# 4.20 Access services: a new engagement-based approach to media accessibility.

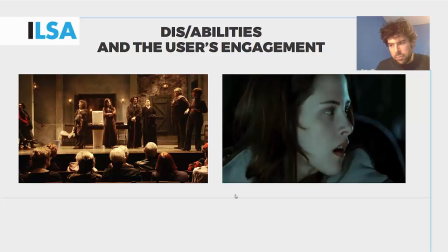8:06 Even though some subtitling trainers may mention this in class and a note about this can be found in some books or in Joselia Nervous's thesis for example, most students and probably some professionals take the analysis of the
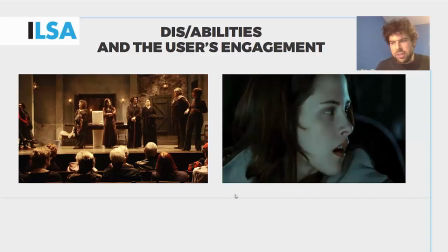8:22 dialogue and the sound as their starting point instead of being led by the images when
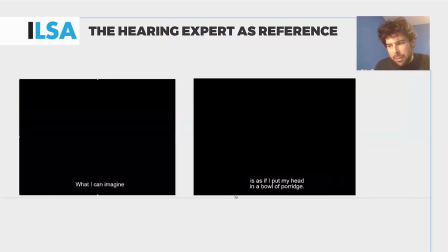8:26 producing subtitles for the deaf and hard of hearing. This focus on the absence of sound in the current model, rather than on images, means that trainees often become providers of information who fill in with words the audio gaps that the deaf viewers cannot hear.
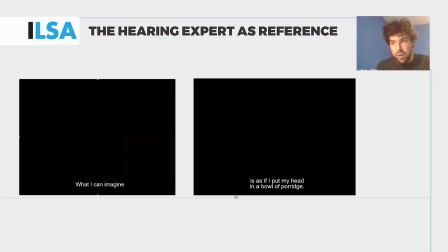8:43 In the first two shots of Joining the Dots, Trevor, the protagonist, can be heard but not seen.
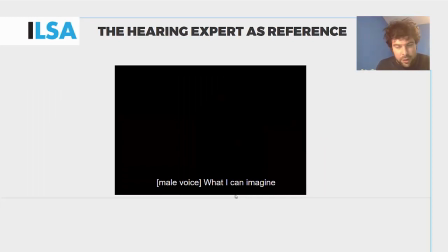8:51 The current approach to SDH and most guidelines, such as those by Netflix for example, advise to use a label such as male voice, because using the label Trevor would give more information to the deaf viewers than what's available for hearing viewers.
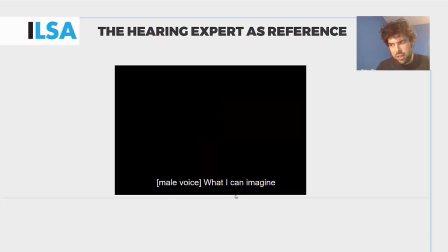9:07 Again, hearing viewers are the reference to take decisions here on SDH. This is fine, but if we adopt an engagement based approach and we focus not only on providing information but also on facilitating the viewing experience,
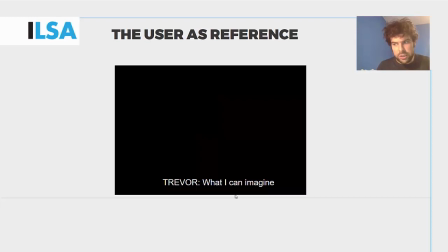9:23 taking not the hearing viewer but the viewer with hearing loss as a reference, then we may decide differently. Male voice as a label can convey part of what the hearing viewer gets but only part of it
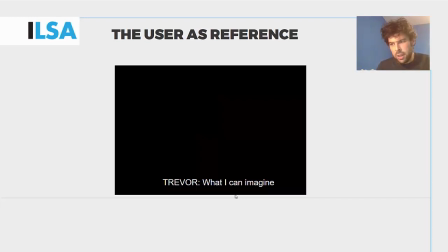9:36 because most hearing viewers also know that the voice is quite hoarse from someone who's a native English speaker who is quite old etc. But anyway, way. Even though it can convey part of what the hearing viewer gets, it can also cause confusion in the viewer's experience.
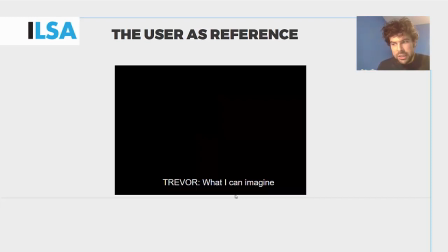9:54 Once the viewers with hearing loss see Trevor in the next shot, they may wonder if the previous male voice belongs to him or to, say, another blind person whose words may have been used to open the film with. Putting ourselves in the shoes of a person with hearing loss watching the film, we may prefer, for example,
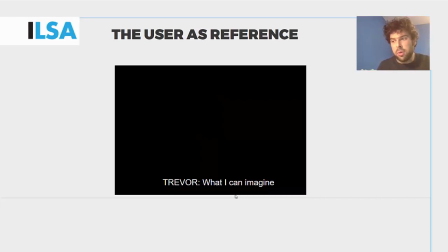10:13 to give away Trevor's name in the first shot, if that helps to create a more seamless visual experience in the opening of the film.
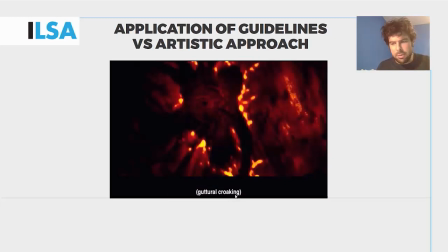10:22 The current training model does not ask students to take responsibility for their artistic contribution. Our job may have been relegated to the distribution process, away from the creative team, but our subtitles are still going to be a crucial part of the artistic product.
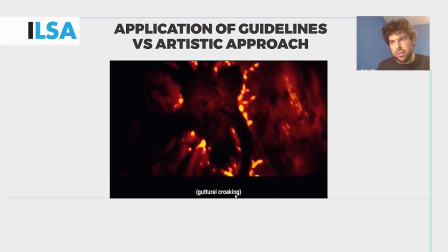10:42 Our subtitles are part of a film's language and our decisions may affect not only how the subtitles are received but also how the film is received. In the following scene we may choose to describe the sound made by the alien as guttural croaking.
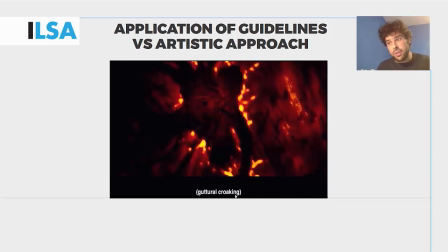11:00 If the next time the alien appears it makes a different sound we may choose a different description. However, an approach that encourages students to take responsibility for their artistic contribution to the film and to consider their impact on film language may lead to a subtitler for example to describe this second and different sound as guttural croaking.
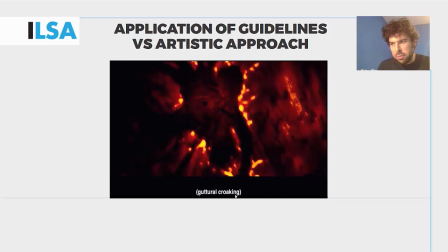11:20 This may not work too well in the current approach to media access or according to Moore's guidelines as the second sound has been different and could have been described with a different label, providing viewers with hearing laws with the sound information that hearing viewers have.
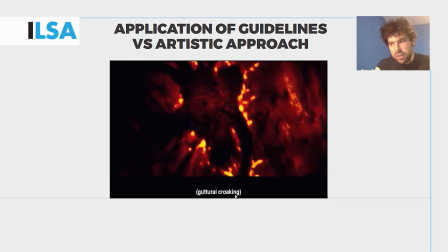11:37 Instead, an engagement-based approach may encourage students, for example here, to decide that, in this case, the priority for the viewer's experience is to actually identify that the sound comes from alien, from the alien, which instead of a label, alien, between brackets,
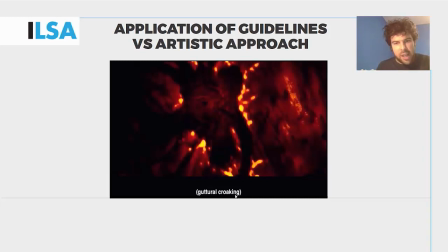11:54 may be here done more subtly by repeating a sound description and guttural croaking that now is acting as a character identifier as opposed to as a description of a sound.
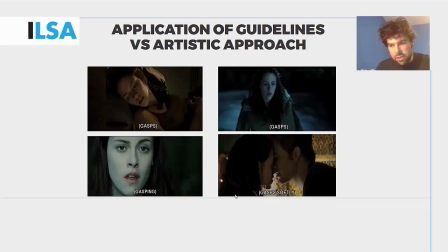12:06 In the following film the subtitler accurately describes the sounds made by the protagonist from the perspective of a hearing person.